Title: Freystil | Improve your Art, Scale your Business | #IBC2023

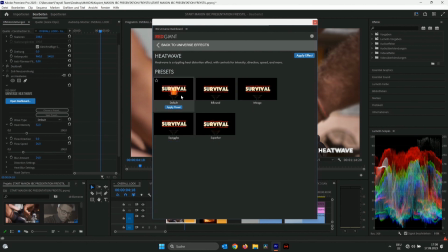[8:10]
You can hover over here, take the preview that you like the most, and boom, you got it.
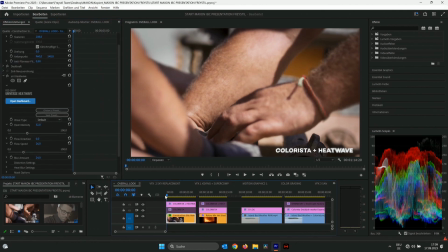[8:17]
Play around with the settings, you can tweak them if you want. And that's it. And here you can see, you can feel the heat.
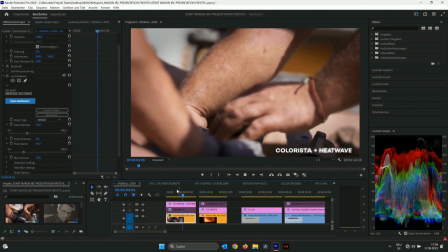[8:25]
It makes a really big difference in the shot. And yeah, that's just small details that enhances. And it's not like we use Heatwave every other day. I asked Toby, how often did we use it in the last couple of years? I don't know, he said like, I don't know, once or twice every second month. But if you need it, it's there. And I think a big learning that Toby just showed you was like, there's a preset for almost everything. We saw some crazy creative things in the last 2 days here. But a lot of time as a content creator, you just need some basic stuff that you can tweak around, right? So, and that's the great thing with the Red Giant tools. Yeah, here's another example for Heatwave.
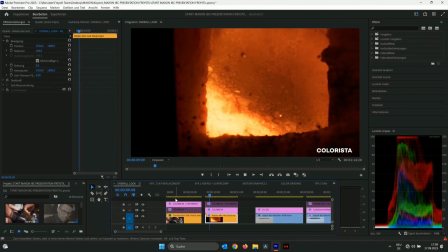[9:06]
This is without. Great shot, already graded in Colorista.
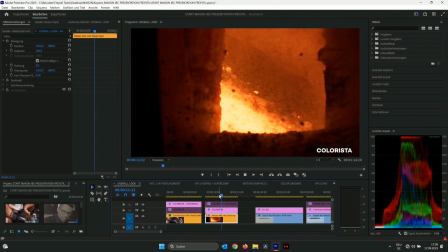[9:11]
But yeah, I mean, you can still improve it.
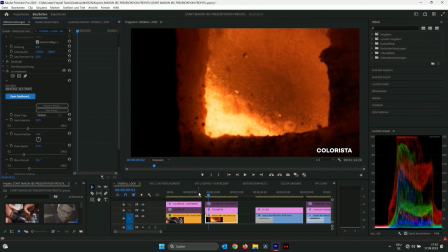[9:15]
Here again, just Heatwave, tweak the settings a little bit, and it just feels hot now. You can really feel it, and it tells the story just a little bit better. Yes. And about the next picture, I want to tell you a story. Everybody that has ever worked with a customer in the creative department knows how it goes. Hello, Michael. Hello. We would have a great job for you. And I think, oh, yes, fantastic. And then when? And they say, tomorrow. I say, what do you mean tomorrow? Tomorrow, please make a trailer. And we have this beautiful island in the middle of a lake called Chiemsee in Upper Bavaria. And and we want a trailer for an event and make it sunny. And then it was raining all day long. So what do? We need a sunny day. I mean, we cannot work with that, and we cannot, maybe Maxon one day will help us stop the rain. And actually, they already did. Toby. Yes, so this shot was a little bit tricky, but no problem with Maxon tools.
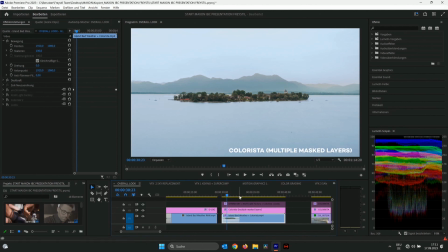[10:19]
Here we just added colorista, some multiple masks, like one mask in the foreground for the water, make it a little bit more blue, one on the island, one on the background. Easy as that. And now here comes the fun part. So we put on, first of all, Shrink Ray.
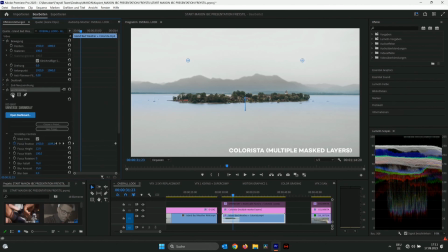[10:38]
It's a cool plugin. Just, again, choose a preset, put it on. Easy. In this case, this makes just the middle part that you can choose in focus.
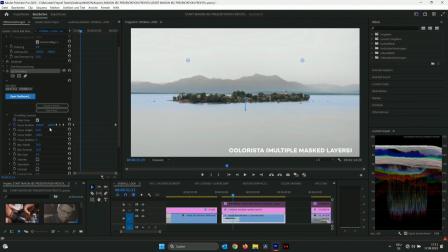[10:51]
The rest is going to be out of focus. You can play around with the settings. We keyframed it here a little bit because the drone is going forward. Yeah, and so we got the mountains in the background blurry. Just gives a much higher quality look in the first place.
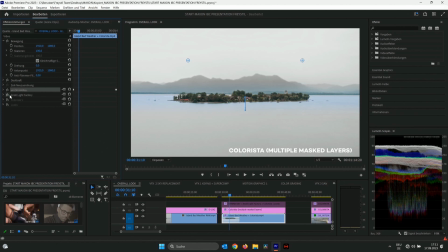[11:08]
And then second thing we added is the null light factory. And I mean, this is craziest flare plugin you can use.
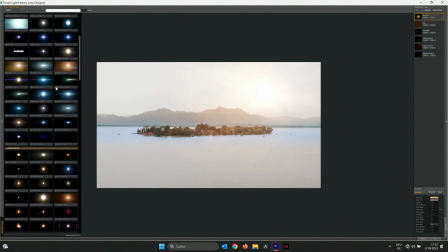[11:18]
There's so much presets, and we use it on basically every shot. And you also see how great partners Maxon has. John Knoll, he invented Photoshop with his brother. He's now working at Industrial Light and Magic, one of the supervisors for Star Wars and everything. And Maxon Red Giant has one of his products in the suite. And yes. Yeah, so this plugin alone is worth the whole suite. But yeah, you can choose any plugin you want. Example, you like this flare. And then the best thing is you can remove and add parts to it.
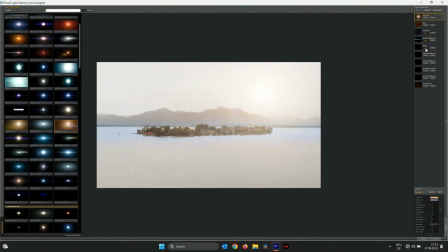[12:00]
Like if there's some flare components, you can give them another color.
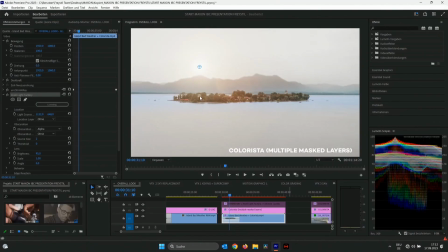[12:08]
And whatever, you can do anything with that. Hit OK, and you got the flare, and yeah, it makes the shot so much better.